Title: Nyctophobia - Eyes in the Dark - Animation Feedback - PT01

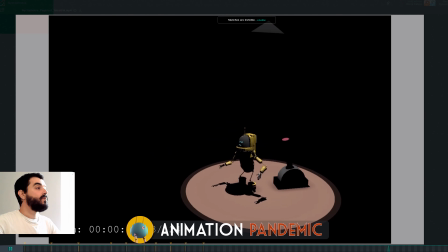0:05 Hi Dario, so I'm looking at the animation here. The idea is really cool. I think this is just a bit too rough as an animation.
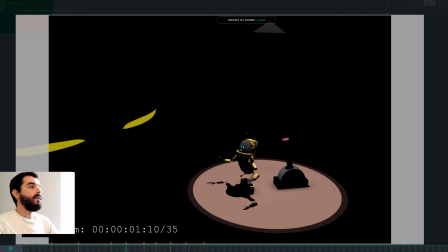0:13 It's not yet a blocking, a finished blocking in my opinion. So there is a lot more work to go into the actual animation before it could be considered a finished shot.
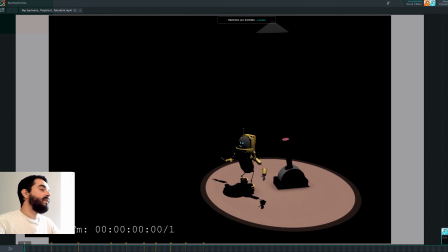0:22 So let's have a look at what can be improving here. so the story is that this guy sees these eyes in the dark and then he's scared bounces
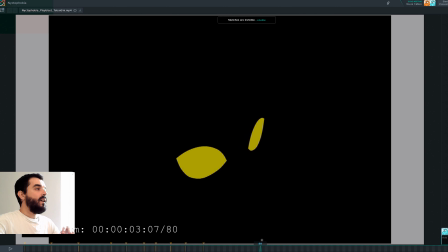0:30 into or trips over the light switch and then suddenly he manages to pull the light switch on again
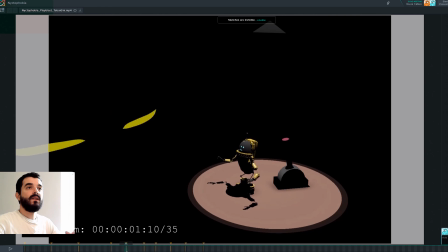0:38 and then the monster is gone and this thing repeats itself forever and ever it's a nice loop i think the problem we have is that as the guy
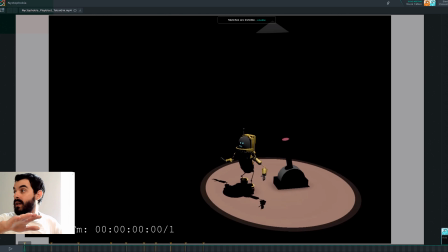0:47 triggers on the light again we really want the guy to look around and see where the monster where the monster is gone without that this
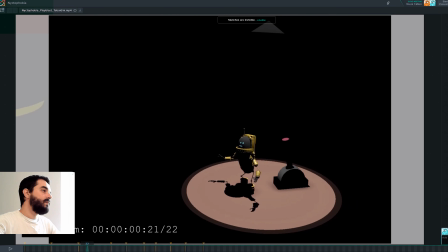0:55 story is a bit weak right now you do have some of the poses there but essentially you're floating
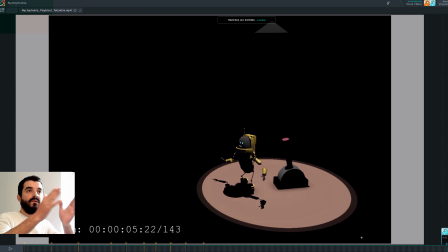1:01 left and right in there you see you just float float but really if you're looking at something you're looking for something you look stay there look stay there or look stay there and dart somewhere
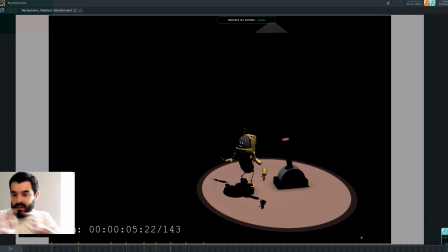1:14 else and dart somewhere else and then move you're not going there there there there so it's not a ping-ponging action you have in here it's more of a reach the pose i stay there and work into the pose if anything so in my opinion i think you could finish this animation a
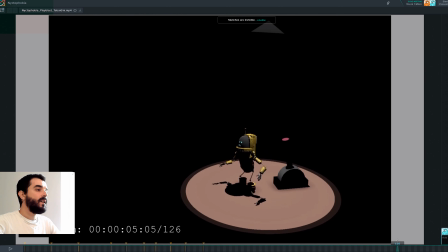1:31 lot earlier i think you could finish the animation somewhere over here at one two six or so and what you really want to
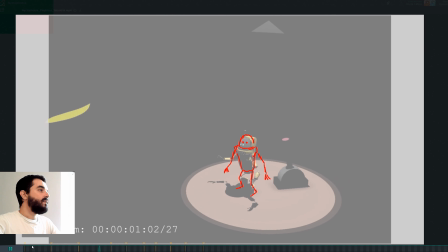1:37 have is the guy looking around and trying to understand where is the monster gone. And as he's looking in the direction where the monster was earlier on, the monster opens his eyes up. And I think you're not really using the composition very well in here because everything happens in the side of the screen.
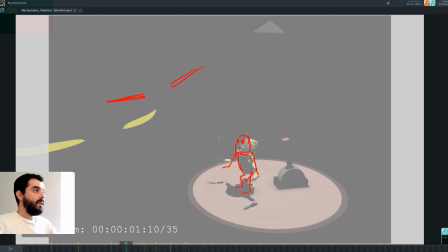1:57 But really, what is the rest of the frame for? I mean, at that stage, you could have put the lamp up here. If you think of it, you could just have cropped the whole frame this way if you really wanted to use the composition this way.
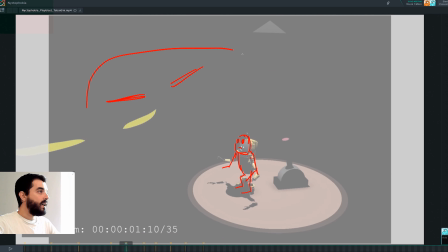2:10 So in my opinion here, you either reframe and crop or you put the eyes in here and this way you create a diagonal line between the
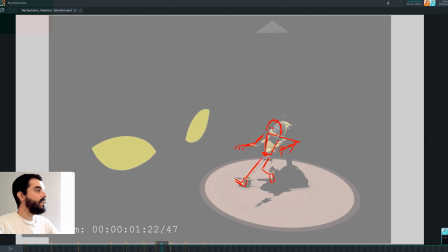2:18 eyes and the character which would also make sense because if you look at the the eyes in here and how low the eyes are compared to the floor that would make it less likely for a monster to exist and being able to get that close to the floor I
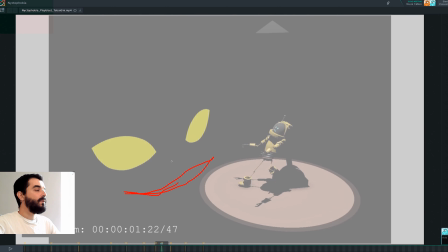2:32 mean there's surely the monster would have a mouth somewhere probably here that would mean that the teeth are already into the floor there so if you want this thing to look
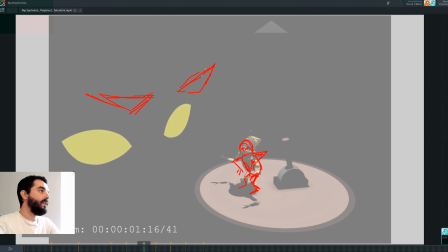2:40 a lot more believable and appealing the eyes should probably be somewhere over here and thus you will be using your composition a lot better. If anything I think you could even have the lights up here and that would look a lot better.
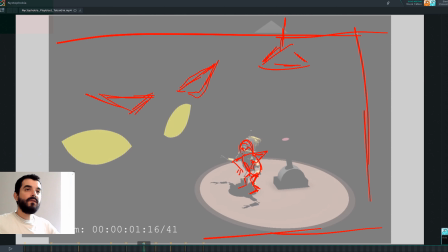2:53 You could still I think you should still be able to crop. I think you still have a lot of framing that you're not using and it's not useful to have it there. I think the eyes would work better if they were just opening and then you would have less frames to render and animate if the eyes will be just opening more or less in the same position where we find them where they open.
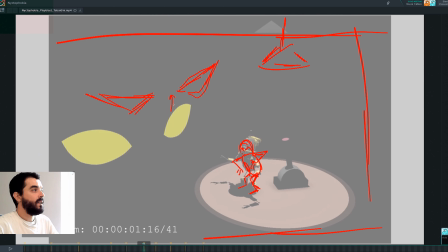3:13 Yeah they can move a bit forward of course and a bit higher up as they open but in practice probably you can just afford to have them here opening up without having to translate around. I think that would look a lot nicer so what would happen is that at the beginning of the animation we will focus on the character looking around and
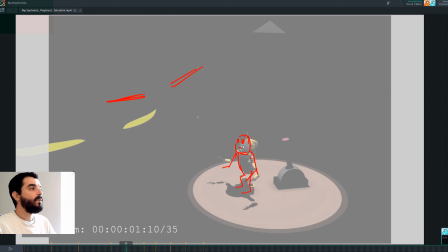3:32 then when the eyes open then we focus on the eyes and then we can go back to the reaction of the little guy there and it's jump. If you have the eyes traveling all the time into the frame,
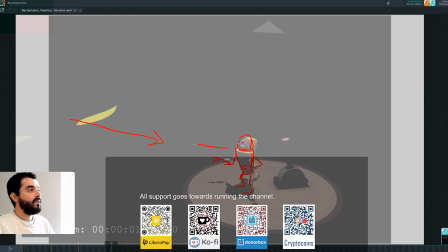3:44 then half of the audience will look at the eyes here and half of the audience are the character looking there and none of them will get the story or rather they will get the story. I mean it's fairly simple but at the end of the day you are diluting your message which you don't want to.